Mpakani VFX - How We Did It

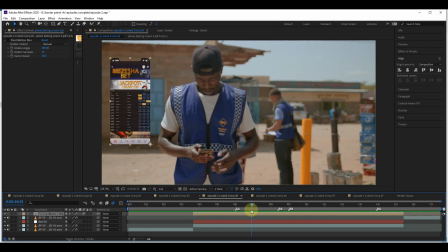[4:20]
The thing here is we had to cue our selections.
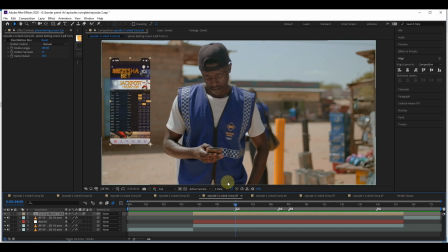[4:28]
You see the selections being made here, we had to animate them.
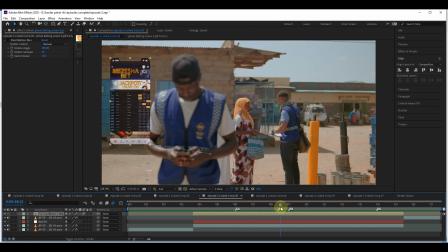[4:33]
Just look. There's a selection that has been made for an outcome.
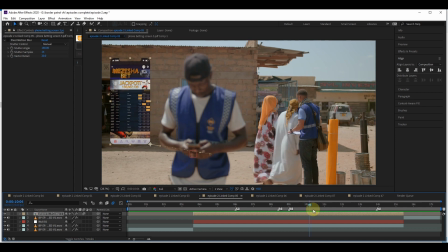[4:40]
Another selection has been made for an outcome. Then I think there's a last one.
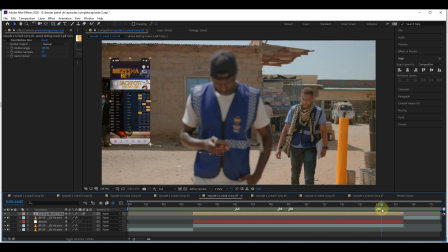[4:45]
Yeah, there's another selection. So all these are selections for outcomes, which Kibet is placing on the betting site.
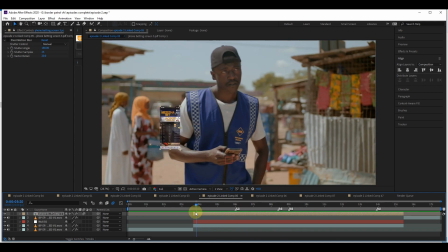[4:57]
Now, for those people who bet, they understand what is happening.
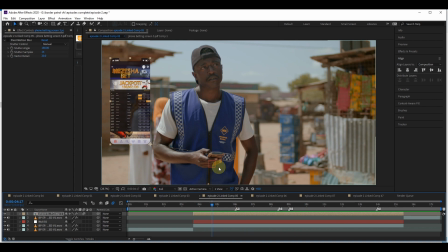[5:01]
But we had to show the audience, the other people, what is actually Kibet doing on his phone because if we just like didn't have this graphic over here and then we just, people might mistake him for just texting. Maybe he's texting or chatting with somebody on WhatsApp, but we had to put this here just to show, oh yeah, he's on the phone betting.
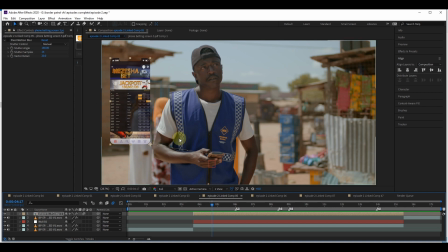[5:19]
He's not just chatting, or he's not looking up for intelligence. Nobody's sending him intelligence information on his phone. He's busy betting. So for those who bet, they understand what is going on. But for those who don't bet, we had to indicate, to show indicators of what is actually going on.
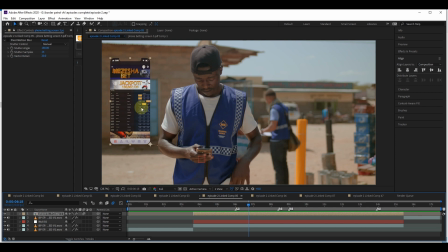[5:35]
So the moment they saw this orange type of thing pop up,
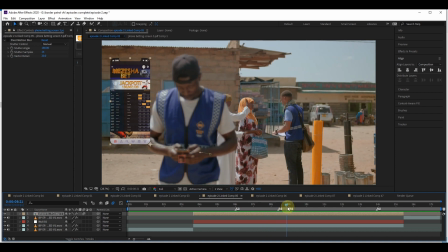[5:39]
they knew, oh, there's some kind of selection happening, and it's Kibet who is doing it.
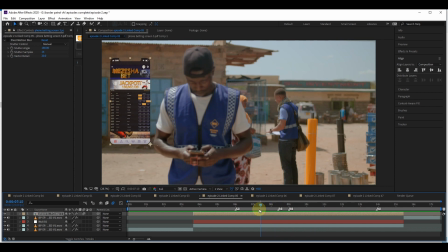[5:44]
So we used Kibet's fingers as cues to where to place our bets. So like as you can see, if you look at his fingers moving, that is where whenever he tapped, we put a selection.
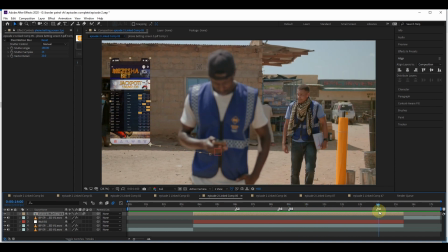[5:57]
Whenever he tapped, we placed a selection. So how did we achieve this? First and foremost, we had to create our own mockup. So I did it in Illustrator.
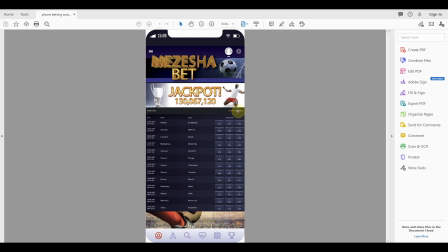[6:10]
So this is what I created in Illustrator, this entire graphic, but I left these selection areas, blank, so that when I go to After Effects, I can easily place my selections on top of them using blend modes.
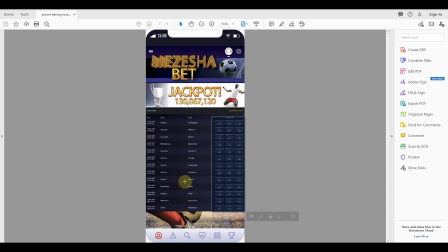[6:26]
So the only thing that was changing, apart from the matches, was also the jackpot prize, because as the weeks go by, the jackpot money gets added if there's no win. So if it's today, let's say like 130 million, after several weeks it will get to 140 million if nobody wins the jackpot.
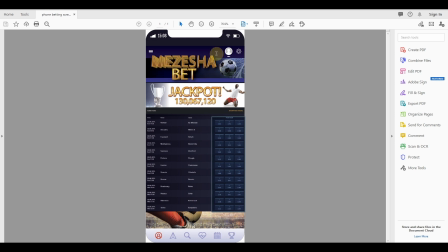[6:44]
Then of course you have to use golden fonts. That is the only way you can sway people to think it's about riches, because at the moment people see golden, they assume that's where all the riches are. If I'd use maybe a black font or something, nobody will be attracted to that.
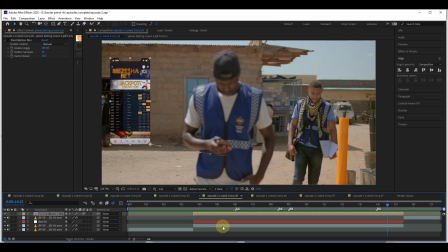[7:05]
So I brought in my graphic, and then I did I pre-composed it.
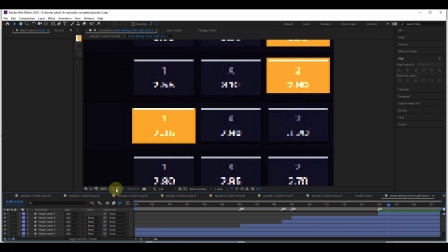[7:11]
Then let me just zoom out.
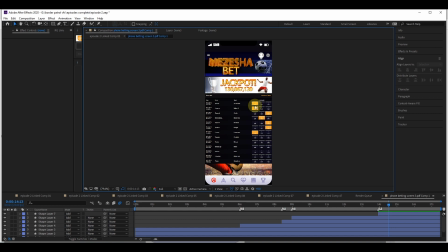[7:14]
Then I placed all my selections using a yellow orange shape layer.
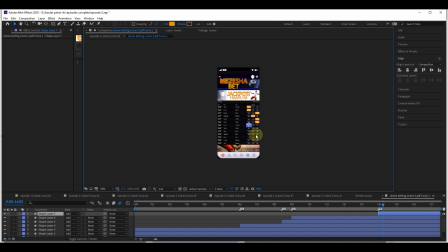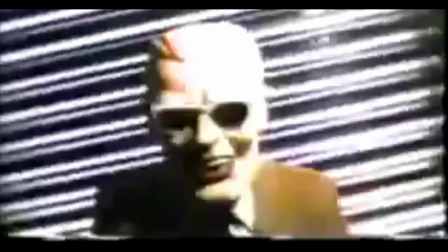[7:31]
Wait, when you're trying to zoom in, that is when the system decides it's going to embarrass you.
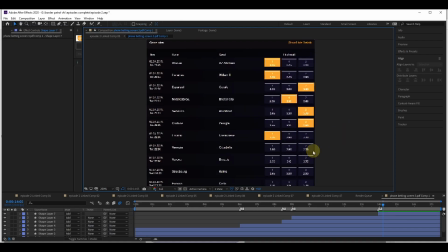[7:37]
It's okay.
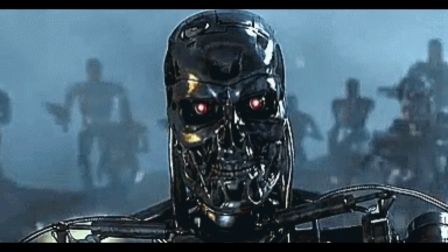[7:41]
I love machines, especially when they realize you have an urgency to do something.
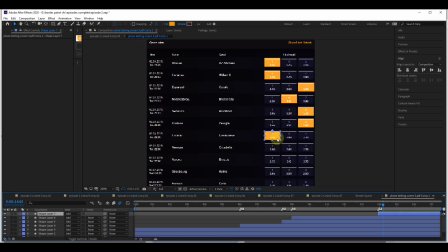[7:46]
That's the day they break down on you. Anyway, so I created a shape layer, gave it an orange yellowish type of color, and then I used the blend mode add.
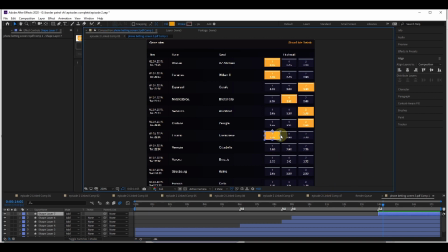[8:01]
So right now, if I take this same shape and then I offset them on the timeline, so that to show when Kibet is actually selecting. So for example, if I take this Control C, Control D for PC,
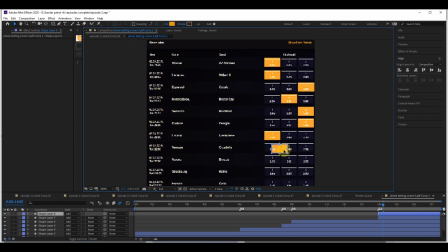[8:17]
then I come and place it on a draw outcome. So I place it over there, then I do a bit of offset the timeline. Now if you go back on our footage,